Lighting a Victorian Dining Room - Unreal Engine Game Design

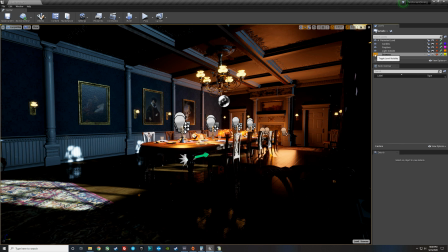Second thing, now that we have these all in their own group that we can turn on the lights here, we can see how much light is actually spilling into the rest of the room.
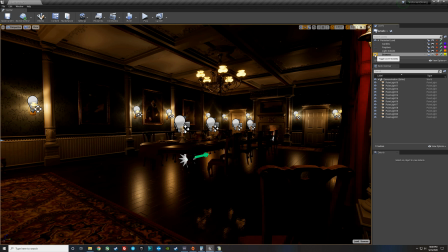So I'm going to turn everything off but the sconces. So now this is just the sconces, and you can see we're getting some nice light on the ceiling, nice reflections on the floor.
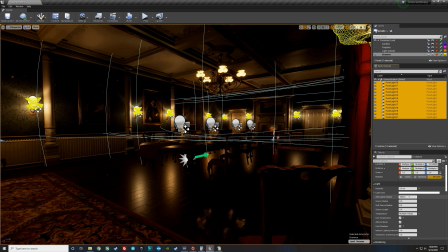But we're going to grab all the lights as we did before, and we're going to take the radius down to 0.
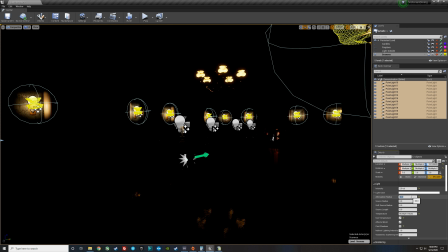And I'm going to put a 50 radius, 60, maybe 100, and I'm going to keep spreading these lights.
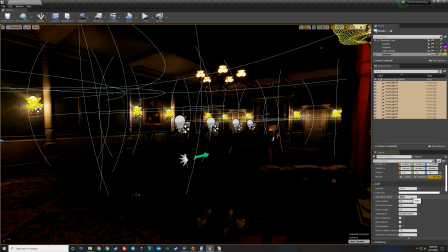300, 400. Now at about 400, I'm starting to light the ceiling. And I'm trying not to light the ceiling with these lights because I want to be able to make sure the fireplace really stands out. So maybe I'll bring it back to about 375, 350 radius, 340.
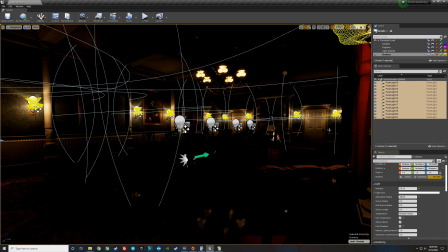So just a little bit of light on the ceiling. But another thing that's important to realize is we're just lighting the walls, right?
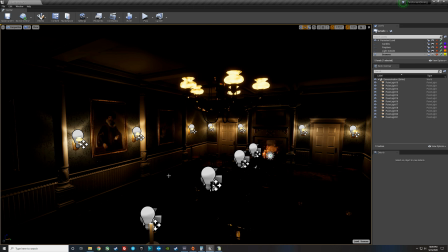Just like the kitchen table here, or the dining room table, we didn't want to spill light outwards. We're trying to create depth in this 3D environment.
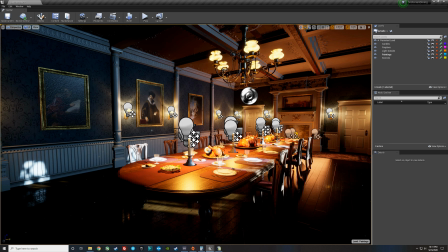Okay, so the next thing as I look at the room that I notice, we really need to pay attention to the paintings.
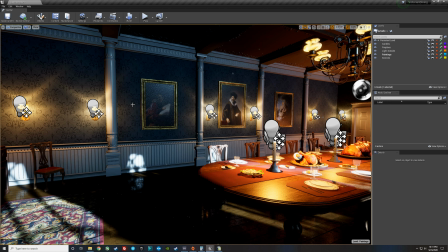So in video game design, especially as you're trying to light it, you want to kind of keep light off of the kind of less detailed,
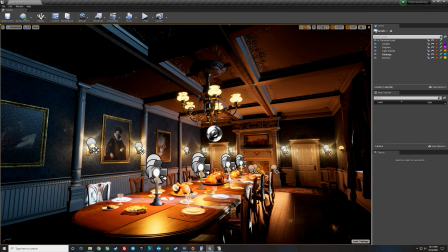less ornate objects, because it lets a player's imagination think it's more realistic than it is.
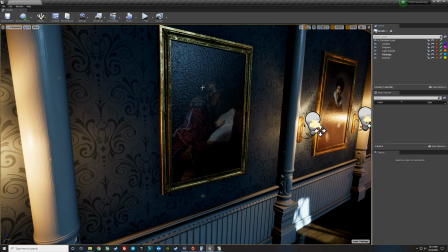But if you have something or a nice asset like this that's got nice texture and nice painting on it, you need to highlight it, right?
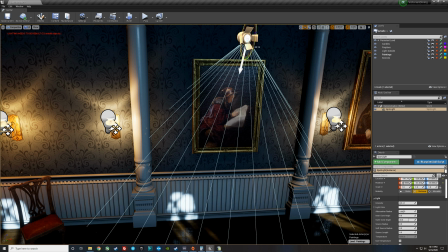This is just a nice little spotlight to accent it. Make it a little brighter.
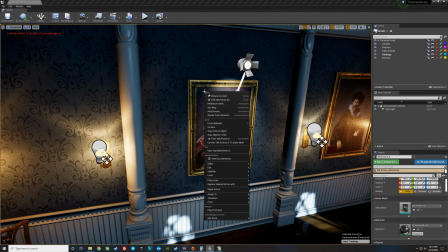So we start to light this, yeah, so if guests start to see, or the players start to see that there's a light on this nice object,
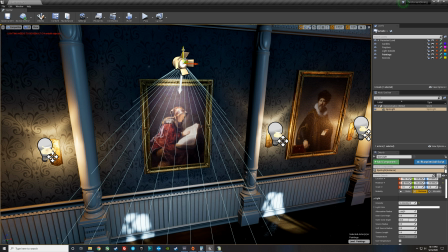they can see the texture and the whole room begins to feel more expensive.
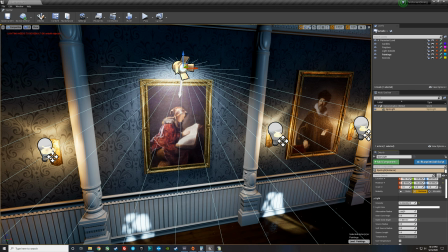Go ahead and make this a little tighter so it's not, see, I can widen it up, but then I'm lighting this wallpaper and the wallpaper texture kind of looks like garbage.
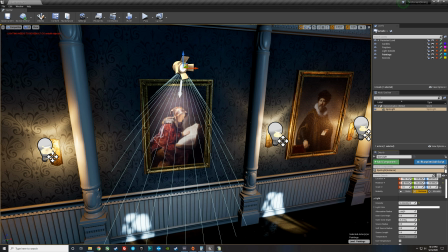So let's go ahead and bring that cone in off the wallpaper and just hit this nice painting. And then we'll make it just a little bit brighter for right now. And let's just maybe warm it up a little tiny bit.
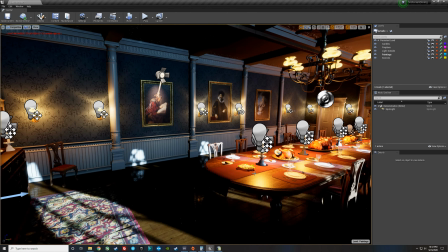There we go. So now you can see the difference between a lit painting and an unlit painting.
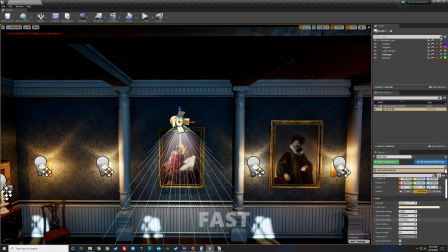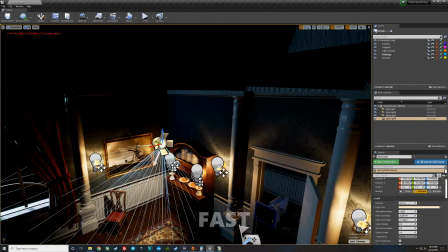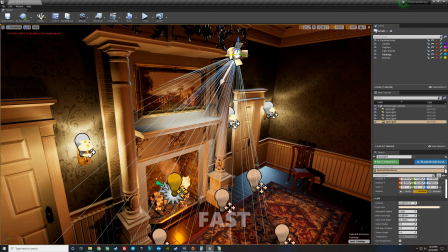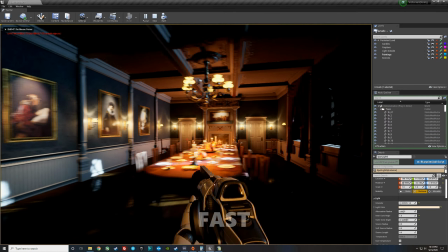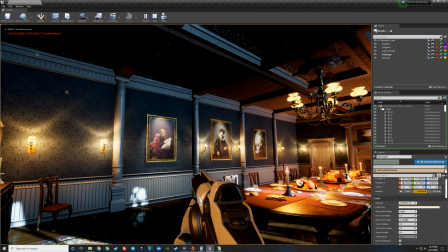Nice. Now I have like a nice clean room with 3 nice paintings, and we have a nice lit table.
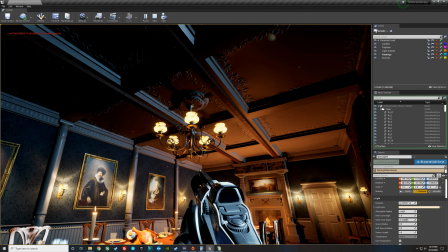And I think the one thing we haven't really lit yet is going to be this chandelier, which would uplight on the ceiling and probably cast some light on the table.
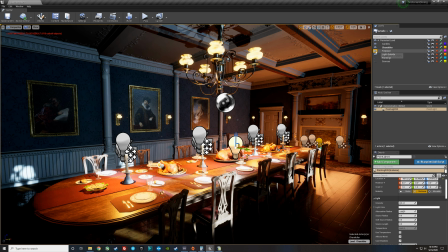I'm going to go ahead and start turning off all of the lighting except for what's outside so that I can be sure that I know.
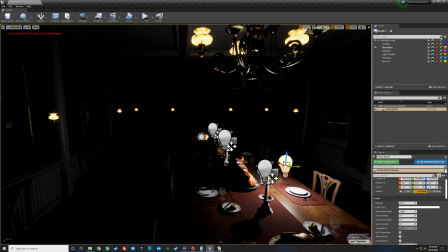Actually, no, we'll just go ahead and turn off all the lighting. There we go. So now I only have the single point light that's going to start our chandelier.
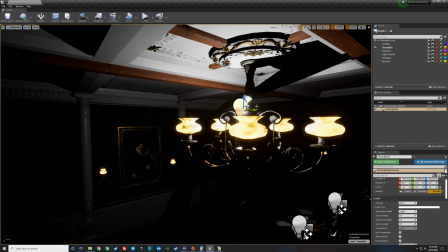So let's go ahead and turn movable off, and we'll start placing this in each of the different little chandeliers.
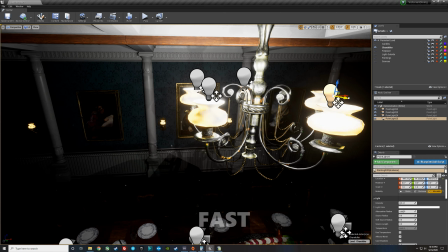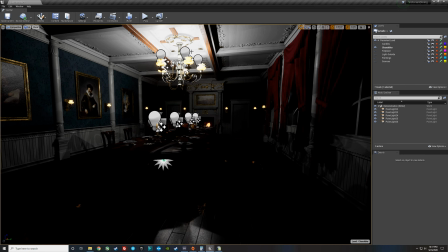Okay, so now we've got a lot of light on the ceiling. It's pretty nuts, right?
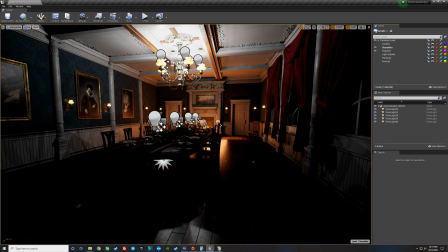If I turned on the fireplace, for example, you can see that this can't even compete with our nice fireplace.
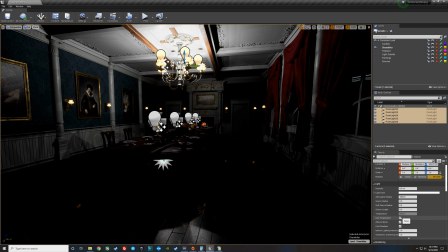So we're gonna grab the chandelier lights. We're gonna warm them up using color temperature again, and we're gonna go to about 3,500.
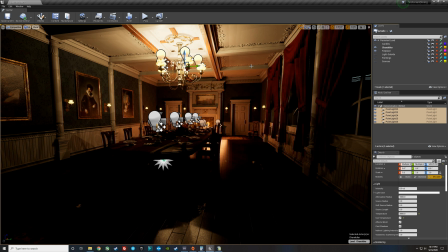So it feels electric, and if I turn the fireplace on, you can see there's a color difference. The fireplace is a lot warmer than the chandelier.
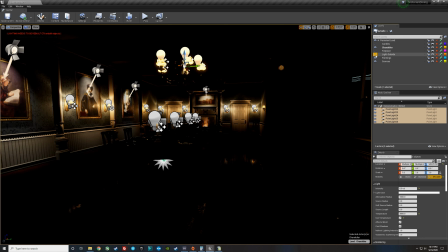So now we'll take the chandelier all the way out, turn all of our lighting back on, and then we'll just bring the chandelier lighting in slowly.
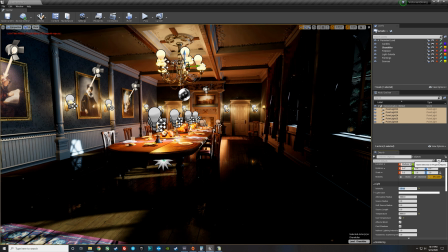So that's only 1 point, right? Without 1, I'd even come back to about 0.75.
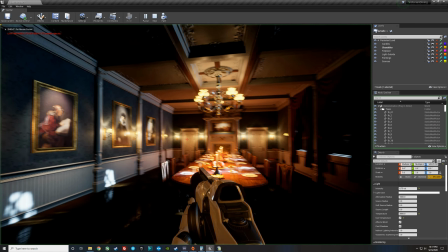So now I feel like if this light is adding a nice glow on the ceiling, right?